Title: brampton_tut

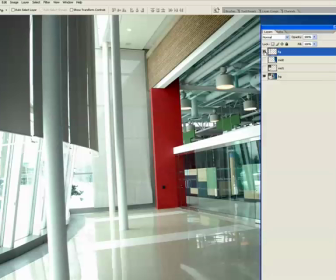(4:02)
Because what I had to do to get rid of this foreground object is I had to use clone tool and repair tool and all that kind of stuff to effectively remove it from the scene. Reason being that when we do the camera move in After Effects, as you'll see,
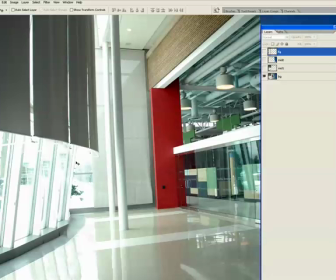(4:17)
if it's not removed from the background layer, then you don't get that feeling of 3D space. So try and get as clean a shot as possible, and you'll be well ahead of the game. So that was my foreground element. What I'm going to do now is turn off the background and take a look at what we have.
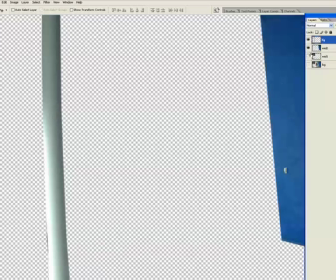(4:34)
I'm going to turn on my one midground element, which is this blue wall over on the right,
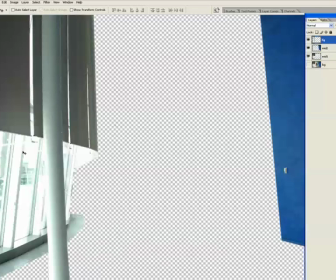(4:38)
and my second midground element, which is the glass wall over on this side right here.
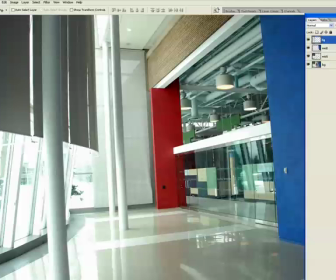(4:44)
Now when I turn on my background layer, it's essentially the same photo, except I've cut it up into a bunch of different layers. There's a foreground, FG, there's midground, in this case there's 2 midgrounds, mid 2 and mid 1, and there's a background, which is BG.
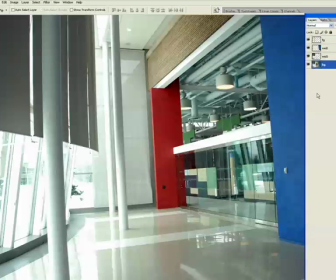(5:01)
So You get everything all sliced and diced like this, and you take it into After Effects.
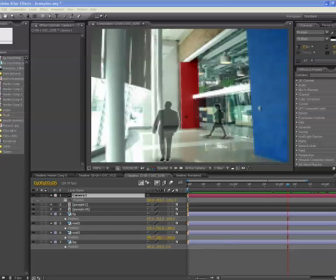(5:07)
So here we are in After Effects, and I brought in those Photoshop files that I was working on as a composition, and we're looking at that one composition here right now. So I'm just going to quickly do a little drag through here so you can sort of see what happens.
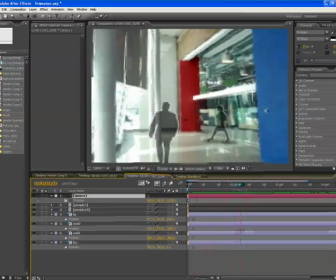(5:20)
We'll start off here, and if I do a little drag, you can see that we appear to be getting some 3D movement going on.
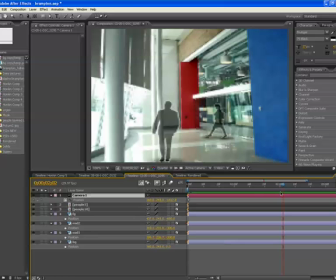(5:27)
Now it's really subtle, and that's the whole point of this technique, is it's supposed to be pretty subtle. It's just supposed to give you an idea of 3D space. Now if you take a look at it, you can see that we've got our foreground object, we've got our midground objects, and we have our background.
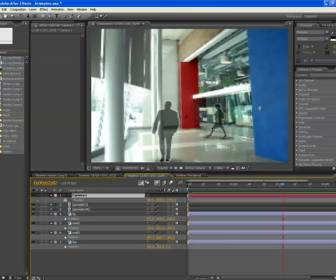(5:41)
Now because the background is further away in the camera, as the camera does a little dolly forward, everything appears to move in 3D space, right? So let's take a look actually so you can get a really good idea on how this works. I'm just going to step back a little bit and actually look at my scene, including the camera.
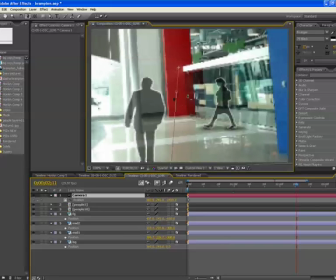(5:59)
I'm going to go to my camera tool here, and if I pull back, there's the camera right there.
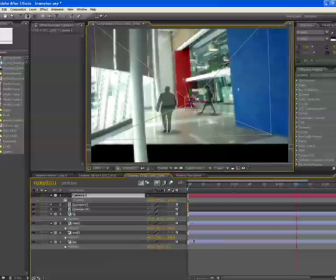(6:05)
We're going to keep on going, and you can see
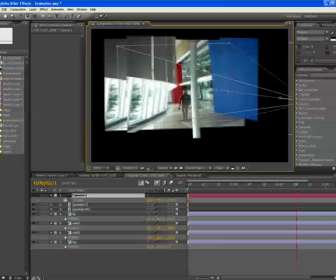(6:08)
as I do a little bit of an orbit around here where everything is distributed in 3D space.
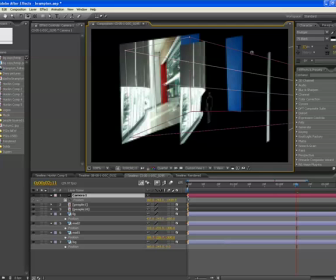(6:15)
So there's my foreground object, which is my pillar. There are my midground objects, and they're obviously in the middle, and there's my background.
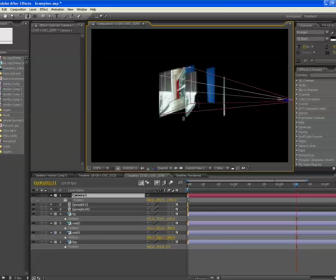(6:22)
Now if I select the camera here and pull out a little bit more so we can see the movement, and if I do a drag, you can see the camera movement that I've got there. Right? It just starts up fairly close and then pulls back. And because everything is a different further or closer to the camera here, then that's how you get the illusion of depth.
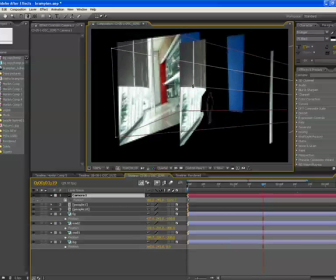(6:42)
Now, the other thing that I chose is that a lot of the photos that I had didn't have foreground, midground, and background objects. So I was a little bit stymied for a little while, because for you to really sell the idea of depth here, you sort of want to have at least those three things.
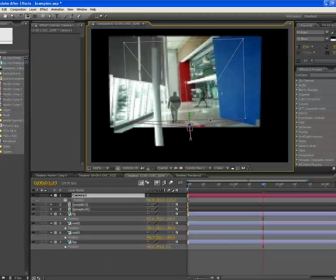(6:59)
So what I decided to do was I decided to create my own foreground, midground, and background objects that I can put in, and that is these people here.
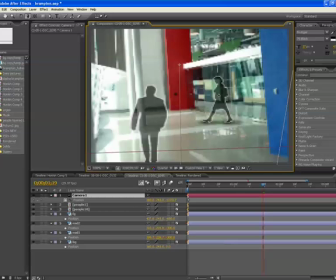(7:08)
So if I go to zoom in a little bit, there's one of my people, and there's another one of my people here. And I did exactly the same thing as I did with the other layers. I just distributed them in 3D space so that as we do the moves,
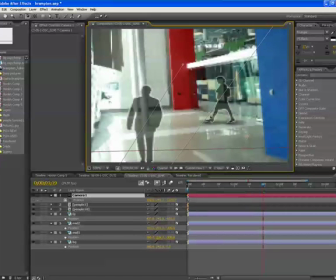(7:22)
you still get the idea of depth going on. And they sort of act as visual cue points that really sell the look a little bit more.
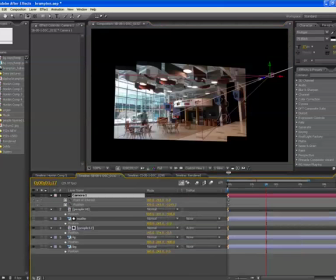(7:31)
So let's go to another image that I was working on so you can see how it looks.
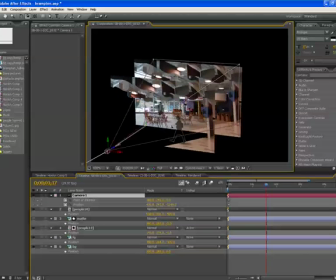(7:37)
I'm going to do a quick little pan here. Again, we're looking at this in the
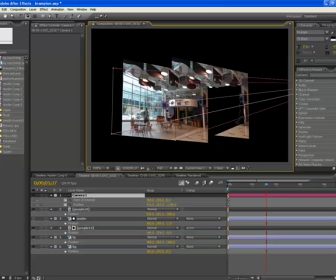(7:44)
3D view, and you can see that we've got the foreground here and the background here and no midground. This was one of those shots where I didn't really have a midground that I could use. I did have all these tables down here.
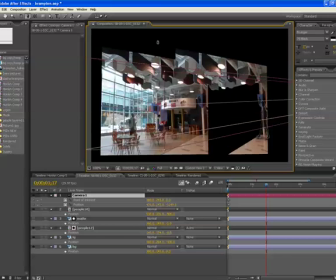(7:57)
If we zoom in a little bit more and a little bit more, and I'm just going to move over a little bit.
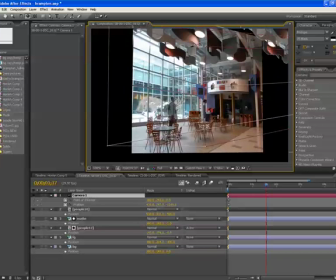(8:05)
But the trouble is, imagine cutting those out in Photoshop, all those spindly little legs and everything.
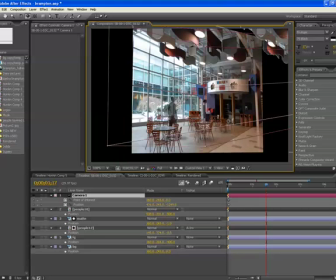(8:12)
It would have taken forever. So what I decided to do to sell this particular one a little bit was use one of my familiar people here, and I wanted to put this person in the middle of all of these desks and chairs and tables and the likes. Now the way that I did that, because this background is just one single flat layer,
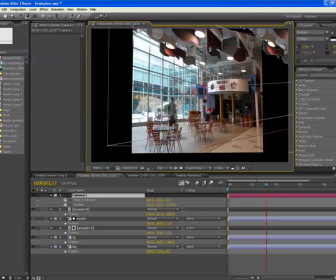(8:31)
is to get him in the middle of all that, I created, let me just zoom in a little bit more here.
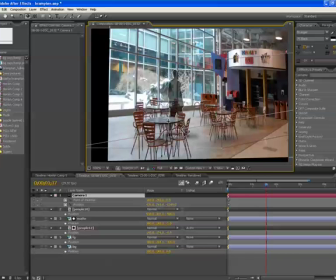(8:40)
I cut out one of these chair sets, and what I did is I positioned that chair set in front of this person here and used it as a mat. So let me turn it on and you'll see what I mean. There's the chair set that I painted in Photoshop. Now when I use that and apply that mat as an alpha inverted mat to the fellow,
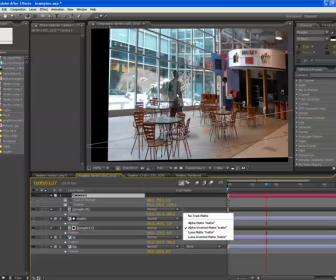(9:00)
that's where you get the idea that in fact he is behind this chair and therefore in the middle of our flat scene. So there's one more little trick that you can do to get a sense of depth to the image.
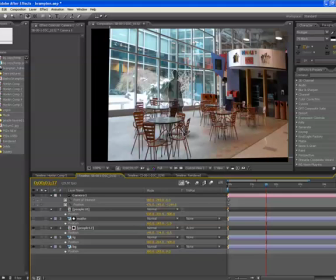(9:13)
So did this, I don't know for how many pictures, something like 50 or 60 or something like that, and it took a really long time. And then once I got these camera moves for every one of those shots, all I had to do was take them and line them up in one great big comp,
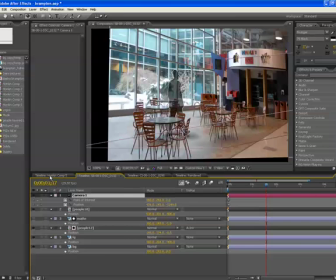(9:28)
which in my case is named suitably Honkin' Comp. This is my number 5 version.
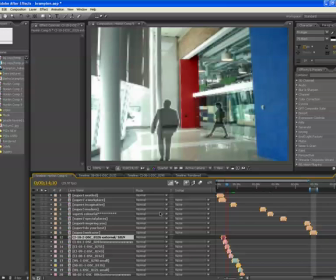(9:34)
I'm just going to maximize this comp so you can see what I got.
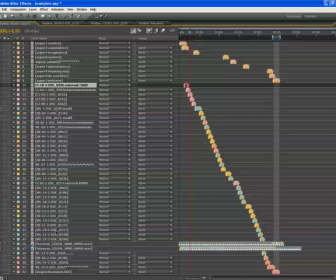(9:37)
And every one of these layers is its own pre-comp with something like what I was just working on. Different foreground, background, and midground elements distributed in 3D space with a camera movement.
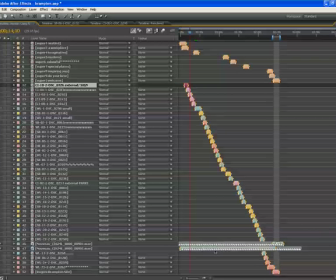(9:49)
Down here we've got a little bit of music track that I edited to. I used my star key as I was playing back the music so that I could put in the beats where I wanted to cut to. And I know that this looks pretty intimidating. There's a whole lot of layers here.
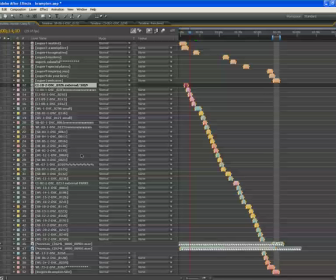(10:02)
What was the total? Was it 52? It was more than that. Um, but now that you know how it works, then you know that actually this was actually pretty simple technique, just repeated over and over and over and over again. So that's the idea for this particular project.
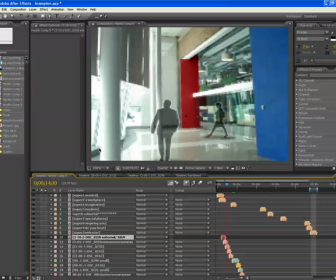(10:20)
It's taking stills, making them so that they look 3D, and giving a lot more visual interest to some shots to make it look like they're not flat photos, that in fact you were going through 3D space. Hope that helped with people. Do give it a shot. Take your camera out, do a couple of stills.
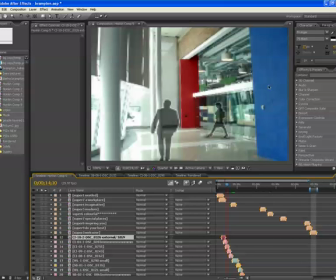(10:39)
Just make sure that you've got foreground objects, midground objects, background objects. Cut them up in Photoshop, bring them into After Effects, distribute in Z Space, do a camera move, and you're all set.
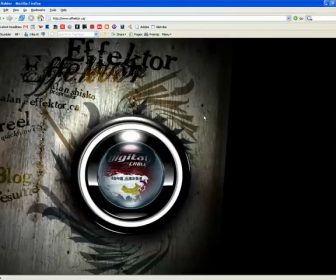(10:52)
So my name again is Alan Shishko. My website is effector.ca. Hope everybody enjoyed this little blog entry, and have a good day.